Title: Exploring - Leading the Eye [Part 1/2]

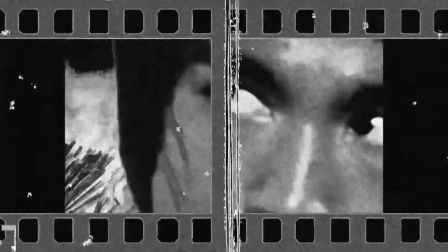[0:06]
Hi, welcome to today's sequence. Today we're going to be looking at a sequence from Steven Spielberg's Saving Private Ryan. We'll take a look at how we arrive at this subtly amazing moment. Let's play the sequence.
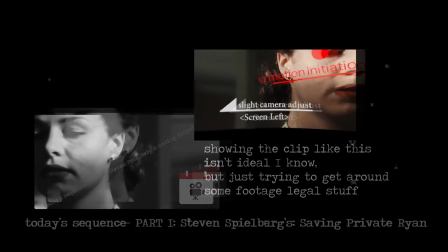[0:20]
Perhaps it's because the filmmakers kept the 40s in mind, but the sequence works amazingly in black and white.
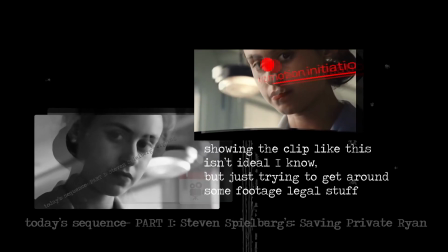[0:27]
FYI for those that aren't familiar with this film, it hit theaters in 1998.
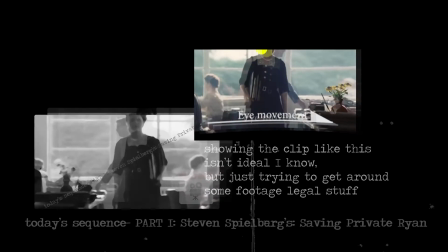[0:31]
But I think more than that, it speaks volumes about how clear and motivated each shot is.
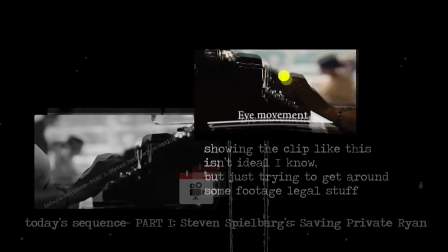[0:38]
I'm including a version of the sequence that doesn't have my notes on here first, so that you can go back and reference it once you've watched the video all the way through.
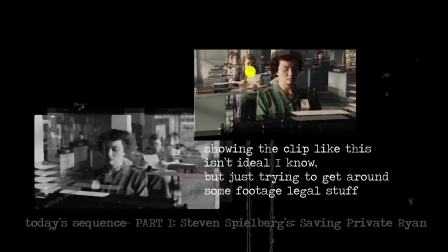[0:45]
It's probably hard to appreciate motion and leading the eye when a video is constantly starting and stopping.
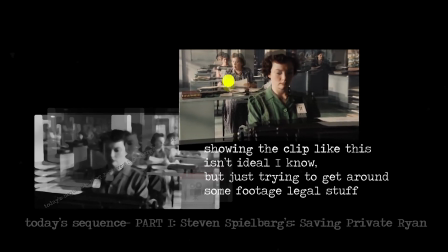[0:52]
Some of you may be wondering why I didn't choose a more exciting part of the film. Believe me, I know there are many more memorable sections in this film,
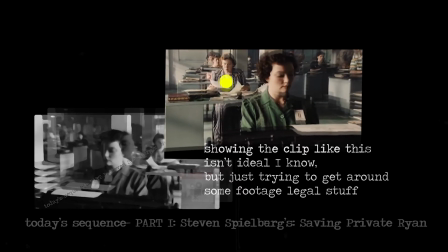[1:00]
as this is a war film after all, but I personally get really excited about moments like these.
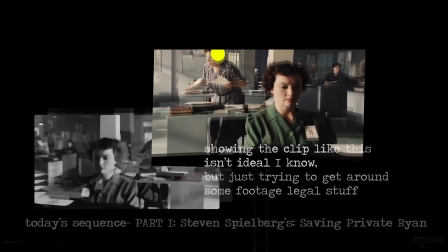[1:05]
It takes good build-up for the heart-racing moments to induce any real stakes, just like how in music,
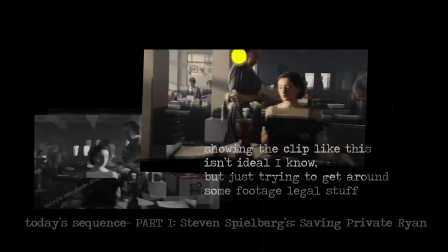[1:11]
good variation is necessary for those upbeat moments to actually feel upbeat. You'll see how the filmmakers consciously set this sequence up to give meaning behind all the fighting and substance to what comes later in the film.
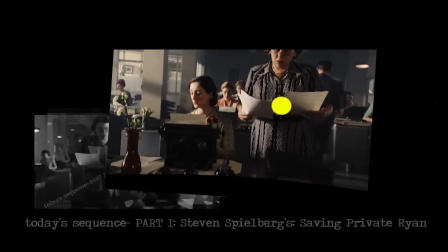[1:24]
This is part 1 of 2, but both parts will cover leading the eye. In this first part, we'll have an emphasis on motion to inspire cuts. I'll probably cover this topic again in the future, as it's such a rich field to explore.
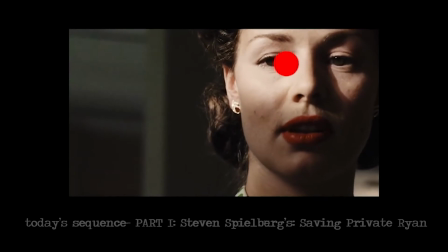[1:39]
This sequence comes right after Saving Private Ryan's infamous D-Day opening, but it's much more subdued than that.
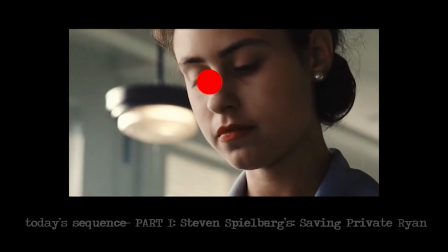[1:46]
It's one where we can easily see where the eye is led. Let's go back real quick.
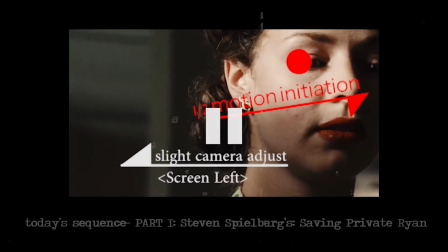[1:51]
We're going to see a lot of different ways and tools used to initiate cuts and lead the eye, but one of the biggest tools used is definitely motion. Motion of the characters, and motion of the camera. Here I label the motion of the character as a 1/2 motion initiation. Part of the reason why I labeled it this way is because the direction of the motion is irrelevant.
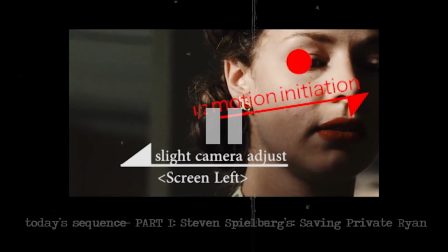[2:13]
It is purely to prep the viewer for change. You'll see this multiple times through this beginning. Another tool used is the motion of the camera. It's extremely subtle, but you can see that the camera adjusts ever so slightly to the left. Our eyes are almost carried to the next cut.
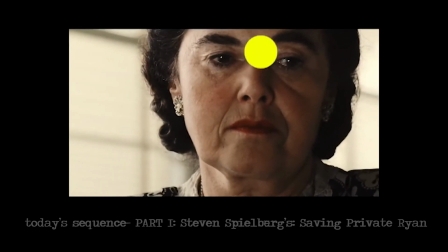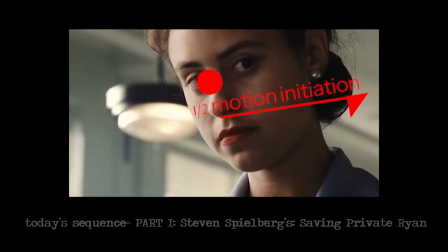[2:35]
I mentioned a reset here like I did in my screen direction video.
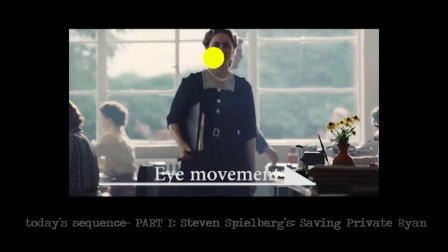[2:38]
Much like that concept, this concept resets the visual so we can see something new on screen without it being too jarring.
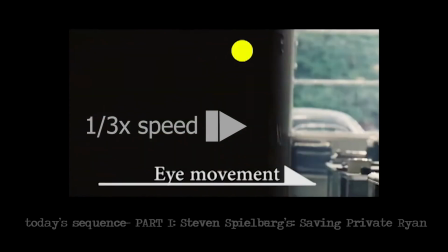[2:45]
In this case, because there's so much movement going on, and the wipe across the foreground is so prominent,
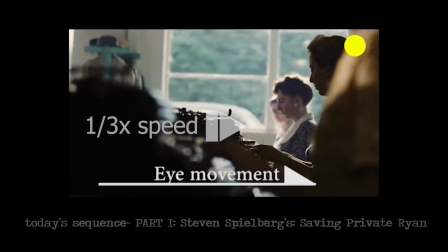[2:50]
our eyes are forced to blink, and therefore this next sudden camera move feels natural.
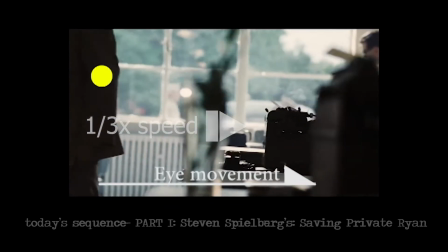[2:56]
Something to note here is that there is not a whole lot that the eye can rest on. This moment is strictly to show how many people there are and how busy they are.
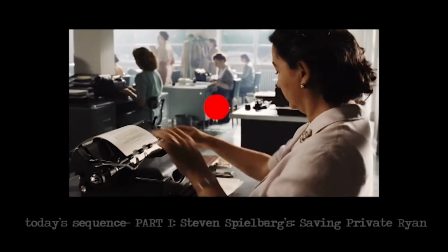[3:05]
Up to this moment, we've just been setting up the setting, but now, as we look over this character's shoulder,
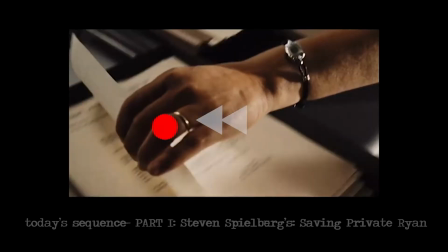[3:11]
we are now stepping into the meat of the sequence, punctuated by the voiceover as well.
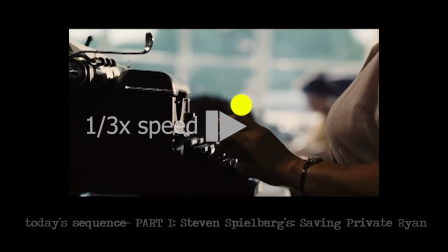[3:16]
But we'd know this even without the sound turned on because this is the first time we use this type of shot.
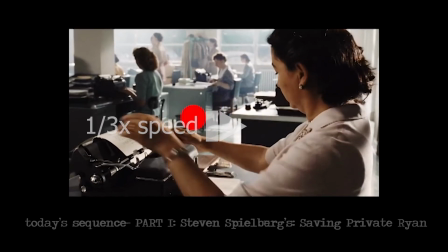[3:22]
We are looking over this typer's shoulder to see what they are doing. And right after, we are rewarded with what it is.
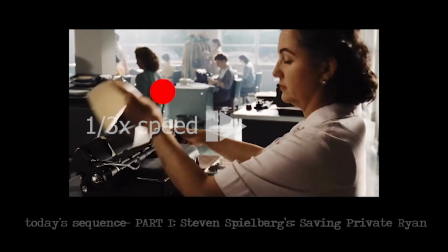[3:29]
Something to note here is that this wasn't just a mere cut to a close-up, but rather a camera move.
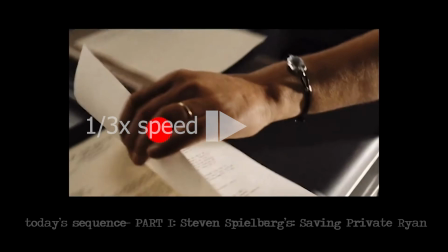[3:35]
Many times, particularly in non-action moments, we become very aware of the camera when it starts to move.
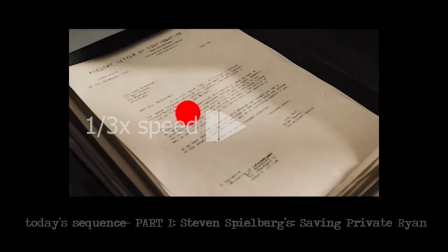[3:42]
This is mitigated in this moment by the character motivating the camera move itself, and also the curiosity that the filmmakers created.
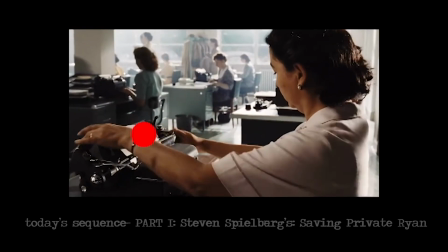[3:50]
We as the audience want to know what these people are doing, and therefore the camera move isn't so obvious.
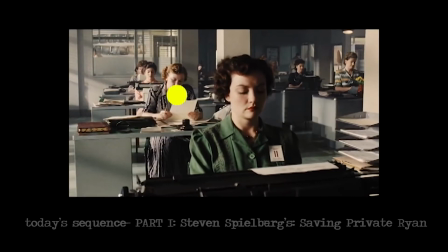[3:56]
As the audience, we feel as though we willed it over. I have been interchanging between a red and yellow dot.
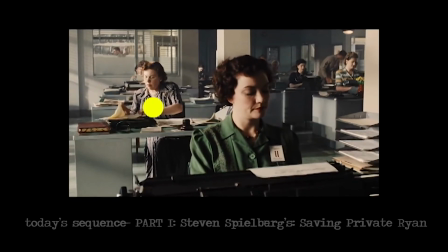[4:07]
This is to mark when a cut happens, and generally, what our eyes are focused on in that particular moment.
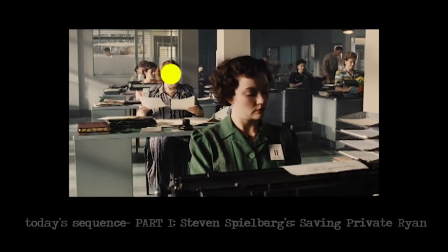[4:15]
Note how little our eyes have to search for what to look at between cuts.
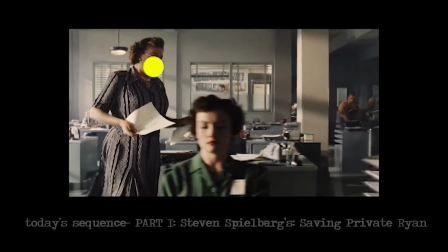[4:19]
These next few shots are the next step in our story contained within our sequence. If the first moment was a setup, and the second was an explanation,
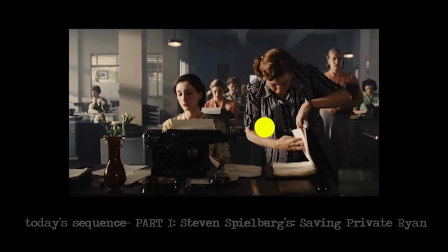[4:29]
these here are introducing the quote-unquote conflict, or why we are watching this sequence in the first place.
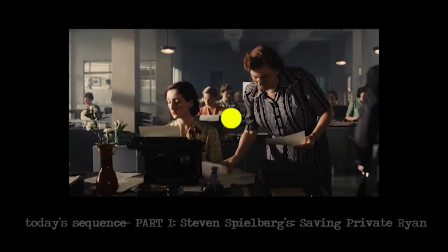[4:35]
This also happens to be the introduction to the conflict for the entire film.
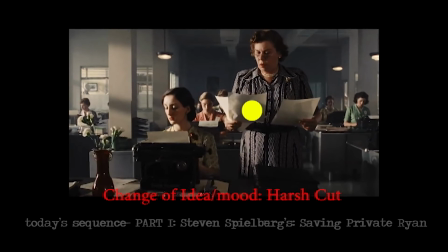[4:39]
Now this is our fun cut here, but let's briefly look at some of the things that have been happening up until this moment.
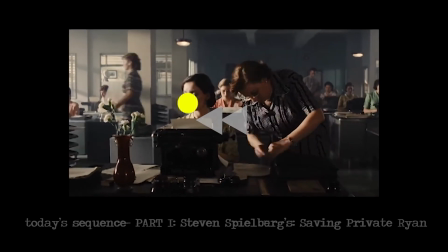[4:46]
Even though there's so much movement happening around the focal point of the scene, we end up focusing on the character because all the other movement has been set up previously.
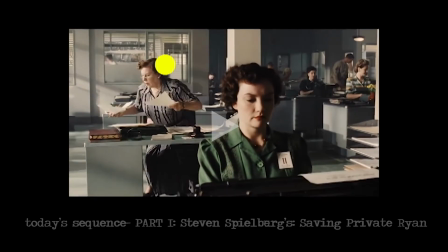[4:55]
These movements just become background noise.
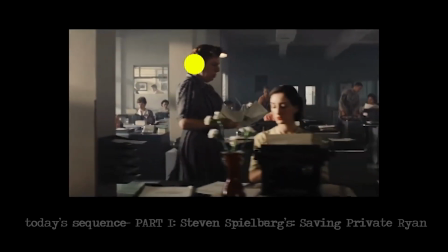[4:58]
Even when our eyes do wander, we end up constantly going back to what we should be looking at because the movement is so radically different.
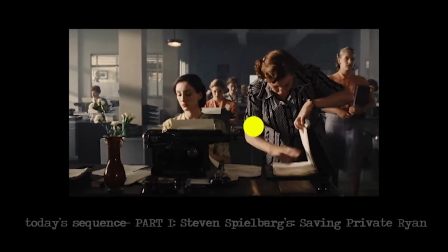[5:06]
We'll see this happen again later on in the sequence. Moments where the filmmakers want us to get extra information, but keep us returning to the character.
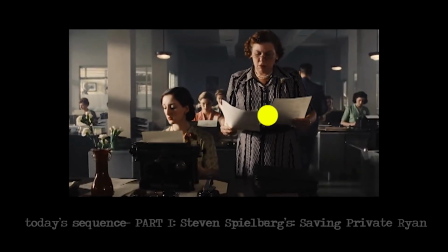[5:15]
Now let's take a look at this fun cut. This is the widest we've been so far, and therefore is jarring for us as the audience. Her acting made us consciously aware of an issue, but the sudden reverse angle cut to a wide made us subconsciously feel that this is big. Something has happened and it needs to be taken care of. We could have easily just had a reaction shot and move on to the next story point, but the sudden cut to the other side of the set brings us into the story. It escalates the stakes, even though we don't know what the issue even is yet. Let me tell you, this is really cool stuff.
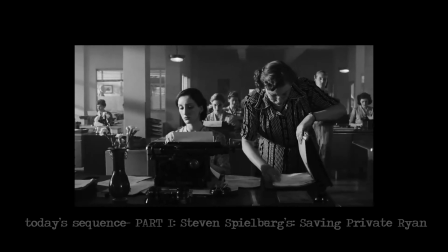[5:50]
You'll notice how all the shots, scenes, and cuts up until now were building up to this one cut.
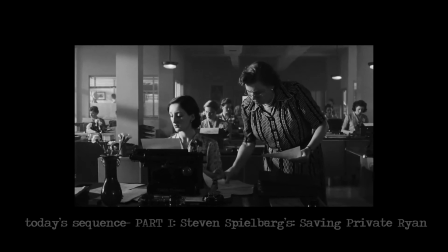[5:56]
The, oh, we have a problem and need to do something about it moment.
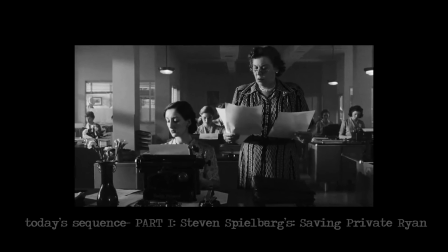[6:01]
Even though this moment may not seem important, this is where the film actually starts. The D-Day sequence was just a hook. Mind you, I do think that the hook is necessary and an awfully cool way to get the audience invested in the film.
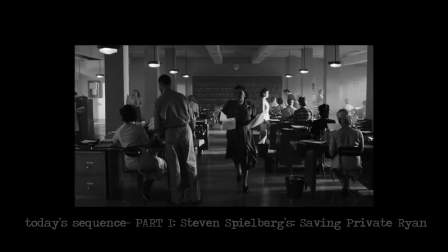[6:14]
But it's this moment here that makes us curious about why all that and what's to come even matters.
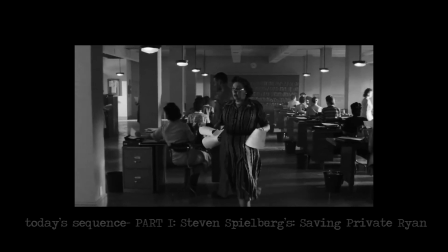[6:20]
Of course, the sequence isn't over yet, but we are leading up to it in part 2.
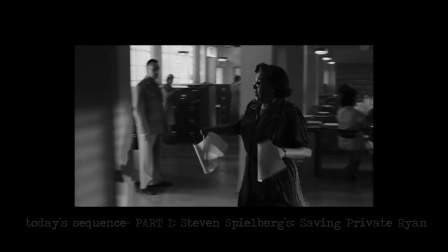[6:25]
I hope you enjoyed this video, maybe even learned or reviewed something you wanted to know more about. Thanks for coming by, and see you in part 2.